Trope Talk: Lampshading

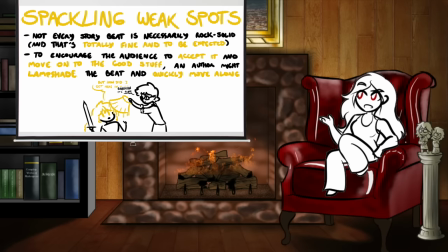747s
As mentioned, sometimes in stories things end up happening that the writer isn't 100% happy with, usually a contrivance that's necessary to make the plot play out a certain way, or a moment they're not sure the audience will like if they fully commit to playing it straight.
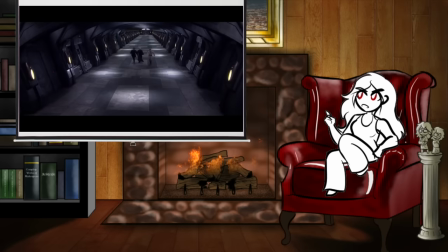758s
In these cases, the writer might want to drop a little lampshade on it to signal to the audience that they know this bit is a little weird, but hey, let's all move on anyway.
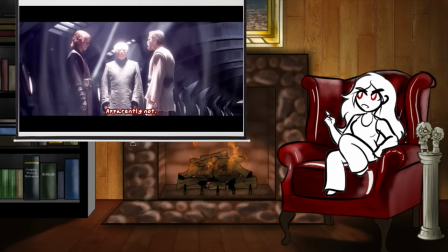765s
Let's the writer smooth over little moments without having to give them too much attention.
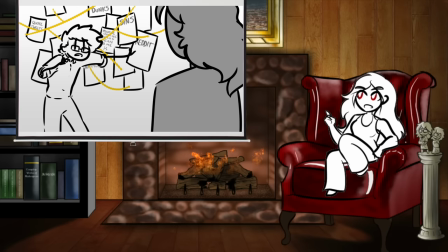769s
Just having a character note that some event was unlikely or raise an eyebrow at something silly can do a lot to make a potentially skeptical audience accept it and move on. Of course the problem is that if the creator is too insecure about their own work, they might assume their audience will be incredibly skeptical about everything and correspondingly overcompensate,
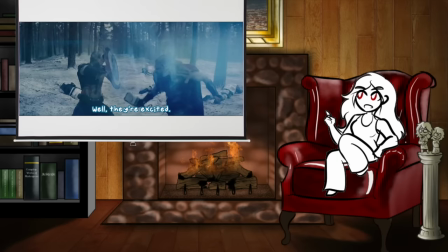784s
making the protagonist snarky and self-referential about anything and everything that could conceivably be poked fun at by some redditor somewhere.
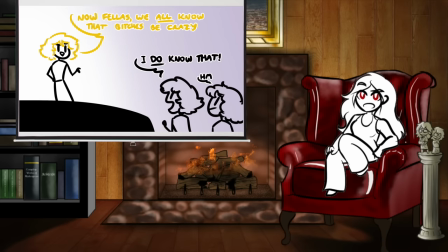791s
Which, like all deliberate attempts to look cool, backfires into making the thing look less cool, because it makes it look insecure. Audiences are actually really perceptive about picking up on what assumptions a creator is making about them, and in a way it can become a self-fulfilling prophecy.
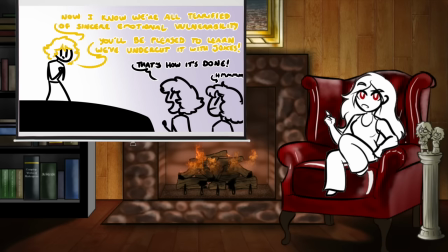805s
Because audiences that don't fit that assumption can start to feel unwelcome and drift away from the work, while audiences that fit the image the creator has for them will feel perfectly at home.
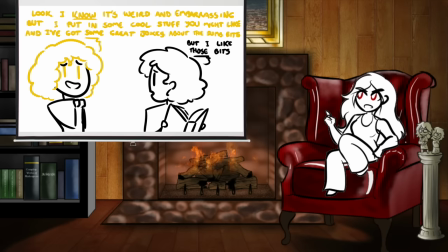814s
But this means if a creator is expecting their audience to harshly judge them, their corresponding defensive attitude can essentially select for an audience that will do that. This is a big part of why preemptively apologizing for your art is a bad idea. It'll alienate the people who were looking forward to just enjoying it at face value, and now feel awkward and weird about how tense you're being.
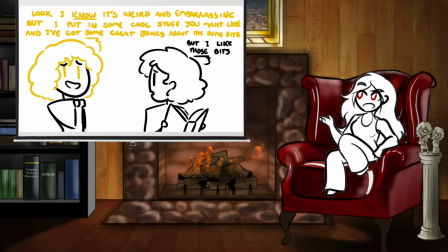832s
If a creator thinks their audience is going to laugh at them, and thus must preempt them by laughing at themselves first,
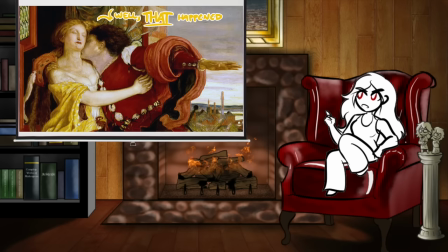838s
they're gonna select for an audience willing to laugh at them, because it feels weird being the only person in the room who doesn't think the joke is funny. Telling a story sincerely can feel scary and vulnerable, but some stories have to be sincere or they lose their impact,
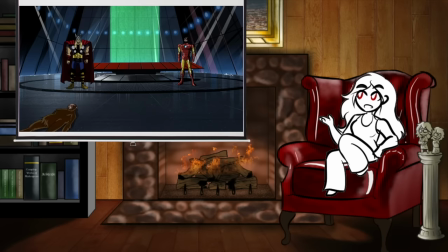849s
and when those stories get undercut with jokes, it kind of punchlines itself into oblivion. But on the flip side, some stories are at their best when they're silly, and sometimes it's just fun to draw attention to that.
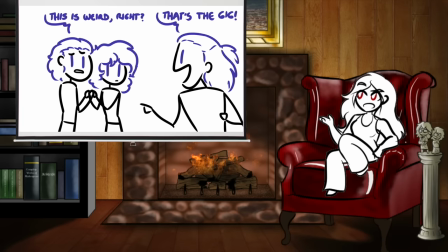859s
Jostling the fourth wall kind of highlights the absurdity inherent in most forms of performance art. Anyone who's taken an acting class will tell you that lesson one is exposure therapy-ing your way out of feeling any shame or embarrassment about acting weird in public, because in order to act,
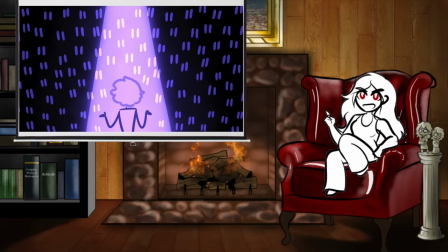872s
you kind of have to completely disregard social norms about how people are supposed to behave around each other. The mere act of maintaining a fourth wall on stage requires the actors to pointedly ignore a huge crowd staring intently at them.
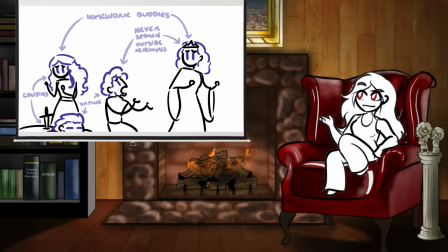884s
How wild is that? And then you need to set aside who you and your fellow actors are as people, what you know about each other, how you actually interact, and instead act as part of a story, whatever that entails. And the fact is, that means you gotta do stuff that would be incredibly weird in any other context,
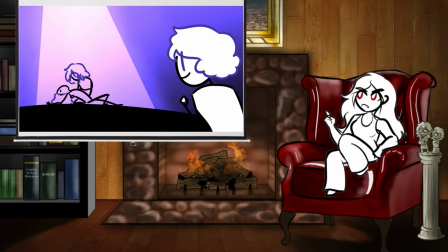899s
like loudly weeping in front of strangers or kissing someone you are absolutely not involved with.
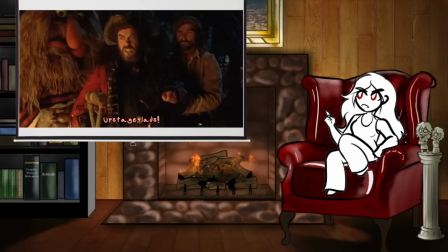904s
A really good, sincere, effective performance will immerse you so much in the story that it makes you forget how many social norms it's breaking to make that happen.
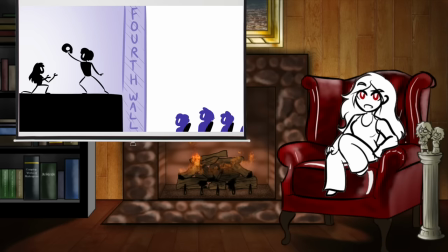912s
A goofy, silly performance with a loose on-and-off relationship with the fourth wall might instead highlight that weirdness for comedy. Because at the end of the day, the fourth wall is a tool. When it's perfectly smooth and undisrupted, it's easy to forget that it's there, and you can instead lose yourself focusing on what's happening on the other side of it. A smooth, flawless fourth wall lets the audience see the story play out like it's its own perfect universe,
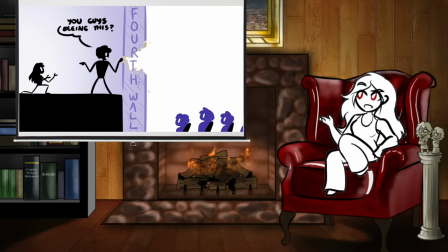932s
a completely closed system with its own internal logic unaffected by audience opinions or metanarrative commentary. But when the fourth wall is broken, distorted, scribbled on, or otherwise changed, it reminds us of three important things.
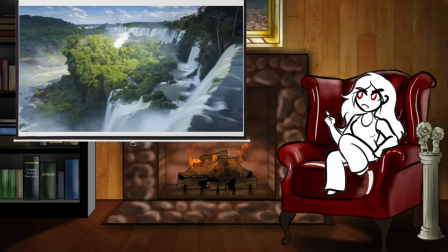942s
There is a barrier there, the story is behind the barrier, and we are separated from the story by that barrier.
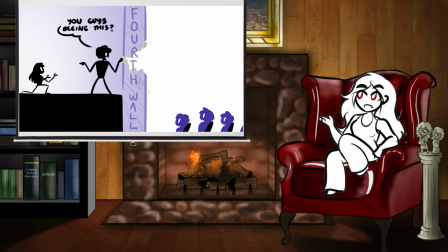948s
Clear glass is hard to see and thus doesn't disrupt our immersion in whatever's beyond it. Warped glass changes how we see everything. Ultimately, what it boils down to is that some stories work best when they internally acknowledge that they are stories, but a lot of stories don't.
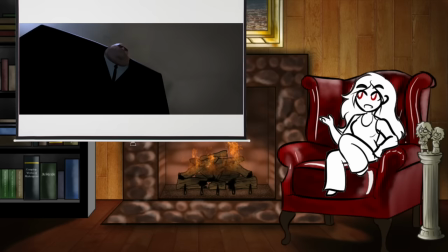962s
And even within the space of a single story, some plot beats work best when they're played completely straight and unpacked as though they were real events,
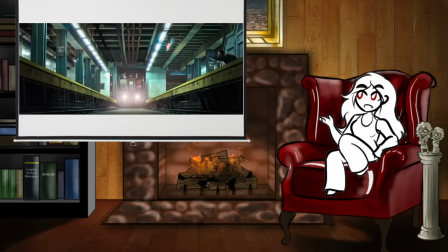968s
typically serious emotional moments where we want the audience's immersion to be at its highest,
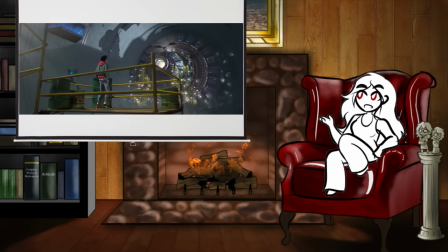972s
while other plot beats are improved by a little meta-commentary humor that recognizes that they're happening in a story and that's kind of silly.
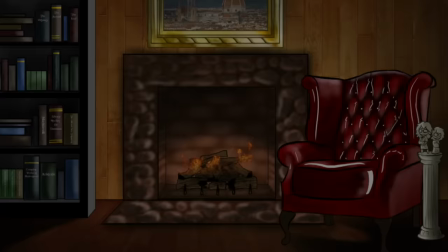978s
The Art of the Lampshade really is just deciding where to hang it for the best effect. So, yeah.